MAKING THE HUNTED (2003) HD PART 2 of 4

It seems to me that a lot of action thrillers are too long and too long-winded.
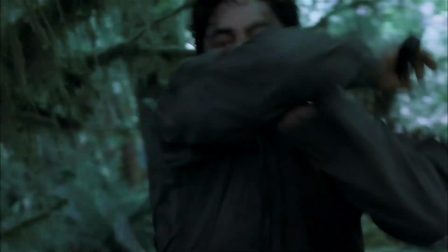0:21 The more you make them, the more you realize that you don't need to stretch this stuff out.
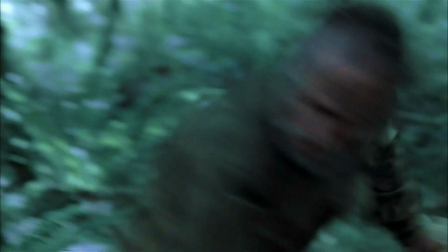0:27 It's not Hamlet. It should be as lean and mean as possible.
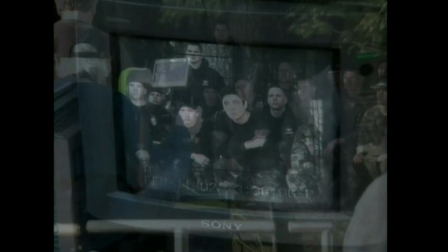0:34 It's important to go fast on a movie set because it is a waste of time and
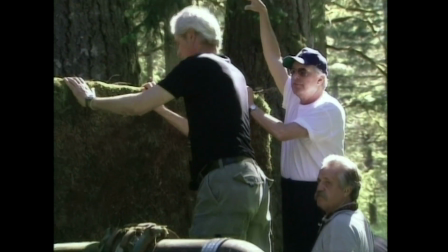0:39 money to try to decide what you're going to do while the camera's rolling.
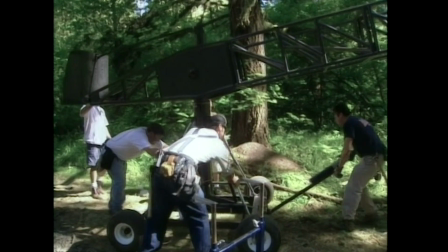0:44 Ideally, you'd be able to print the first take every time. There's not only an economy, but an energy in that kind of organization.
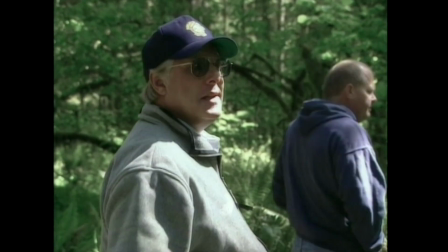0:52 Fortunately, we hired professionals for this shot. Roll! For five.
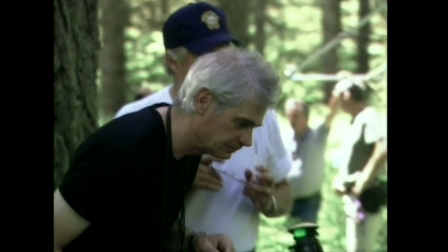0:59 Caleb Deschanel is a world-class cinematographer. It was an honor to work with him, and we had a great collaboration.
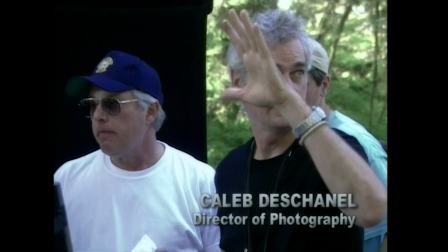1:05 All right, so our move is going to be frame down very slowly as he runs off
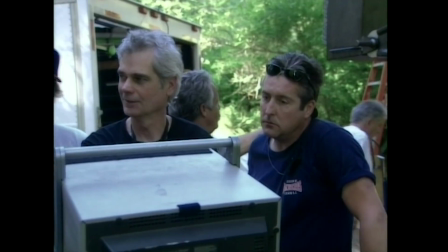1:16 nice moment Jake thank you what I spoke to him about in terms of the style of the film was induced documentary it had to look as though it was
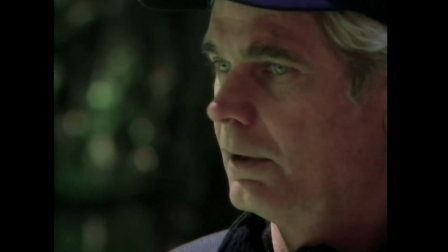1:26 actually happening I didn't want to see the lighting I didn't want to
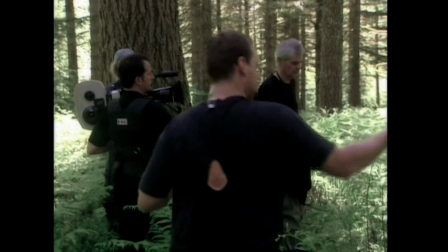1:31 see composition I wanted all of that to flow from the action
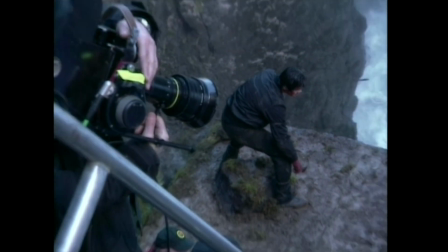1:36 not be imposed on the action so i got caleb on board with that it's been really exciting because i've never done a film that has this kind of excitement
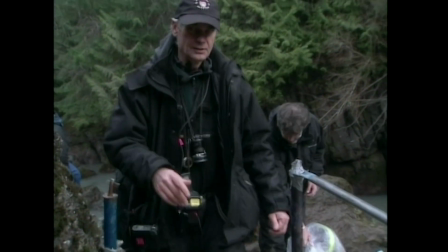1:47 and chases the gritty toughness and energy that this has has been really fun
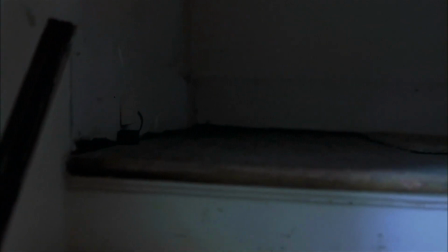1:54 the camera is restless the camera is never at ease the camera is never comfortable with
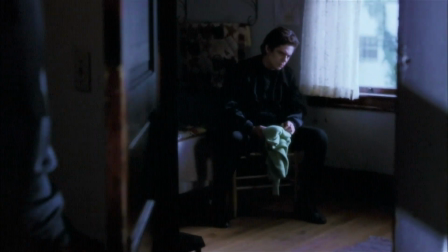2:01 its subject because it doesn't know how that subject's going to evolve don't
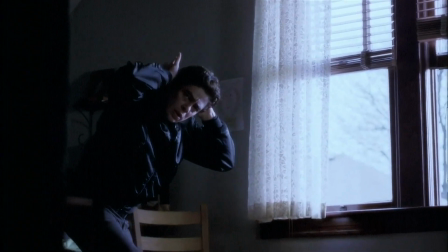2:09 move put your hands on your head and get on the floor get down i
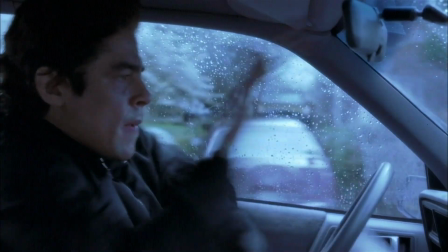love to do a chase scene i think i've only done about four because they're hard to think up you're constantly trying to do something you haven't done before well the car chase was very interesting because we kept saying well billy you know we had to get from here to here and said,
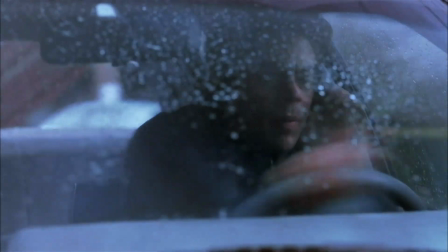2:39 well, we should have a car chase, Billy. I mean, you're about as famous for car chases as anybody.
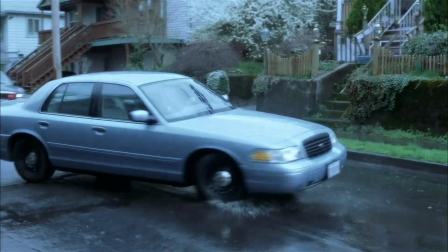2:44 And he said, I don't know what the gimmick is here. What would make this different? We all came up with tons of ideas.
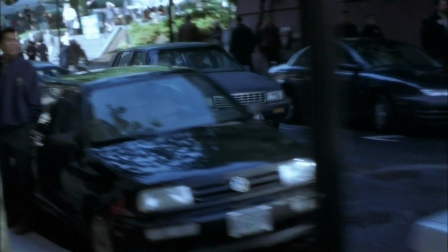2:51 And Billy goes, you know, we'll do a little bit more of the chase. And we'll have him come around this corner.
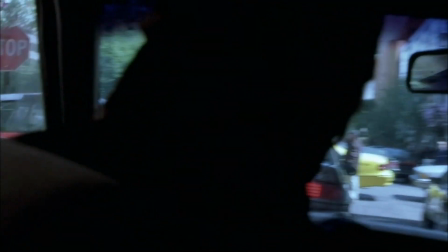2:56 And he'll come into a gridlock.
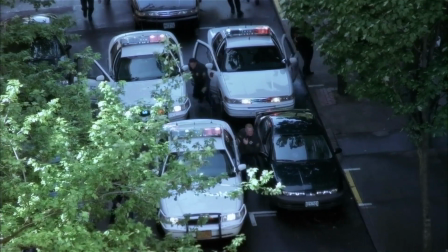3:01 So then we thought, well, everybody that gets in this gridlock situation, I have,
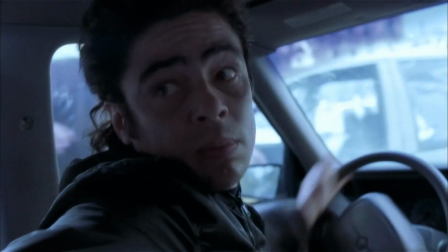3:08 and I'm sure you probably have, All you want to do is just put it in reverse and whack it and whack it. Just start banging people. That was something that wasn't in the original script that again, Billy will come up with an idea.
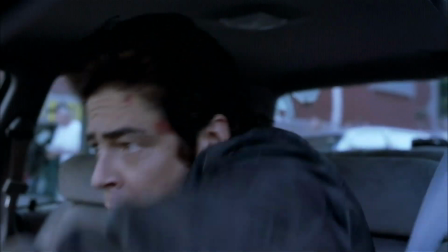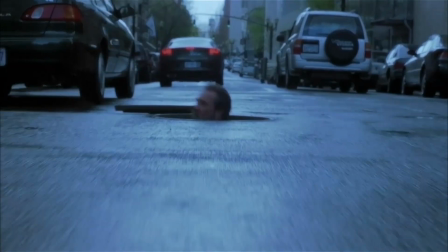3:32 I wanted a big action scene at that point in the film.
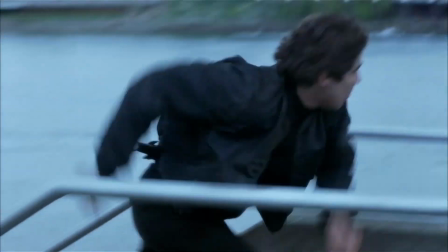3:37 And as with the French Connection or any of the other films I've made, the sequence itself was dictated by the terrain.
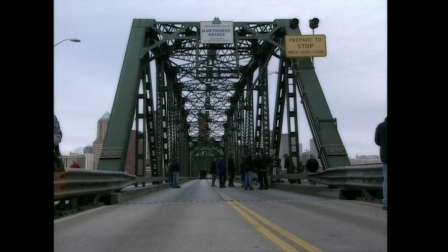3:44 When I saw the Hawthorne Bridge and realized we could get it on weekends for specified periods of time, I decided to build an entire sequence just around that bridge. That was never really written.
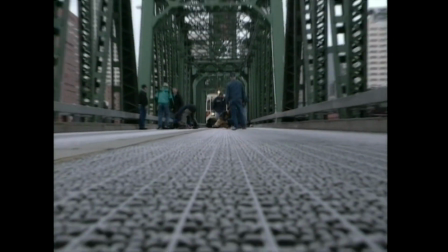3:57 It was never storyboarded. I don't storyboard. We tried to pin all the action to what could happen on that bridge,
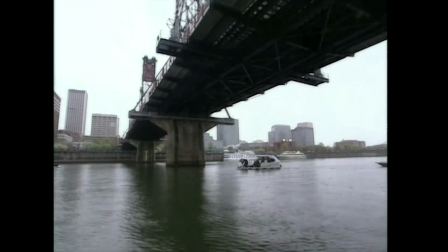4:06 which struck me as a really imposing piece of architecture.
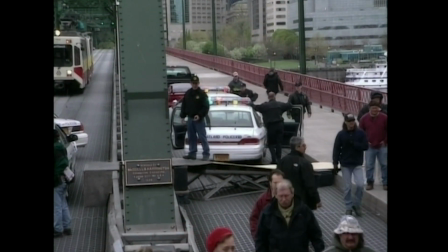4:13 Shutting off the bridge was cold and windy.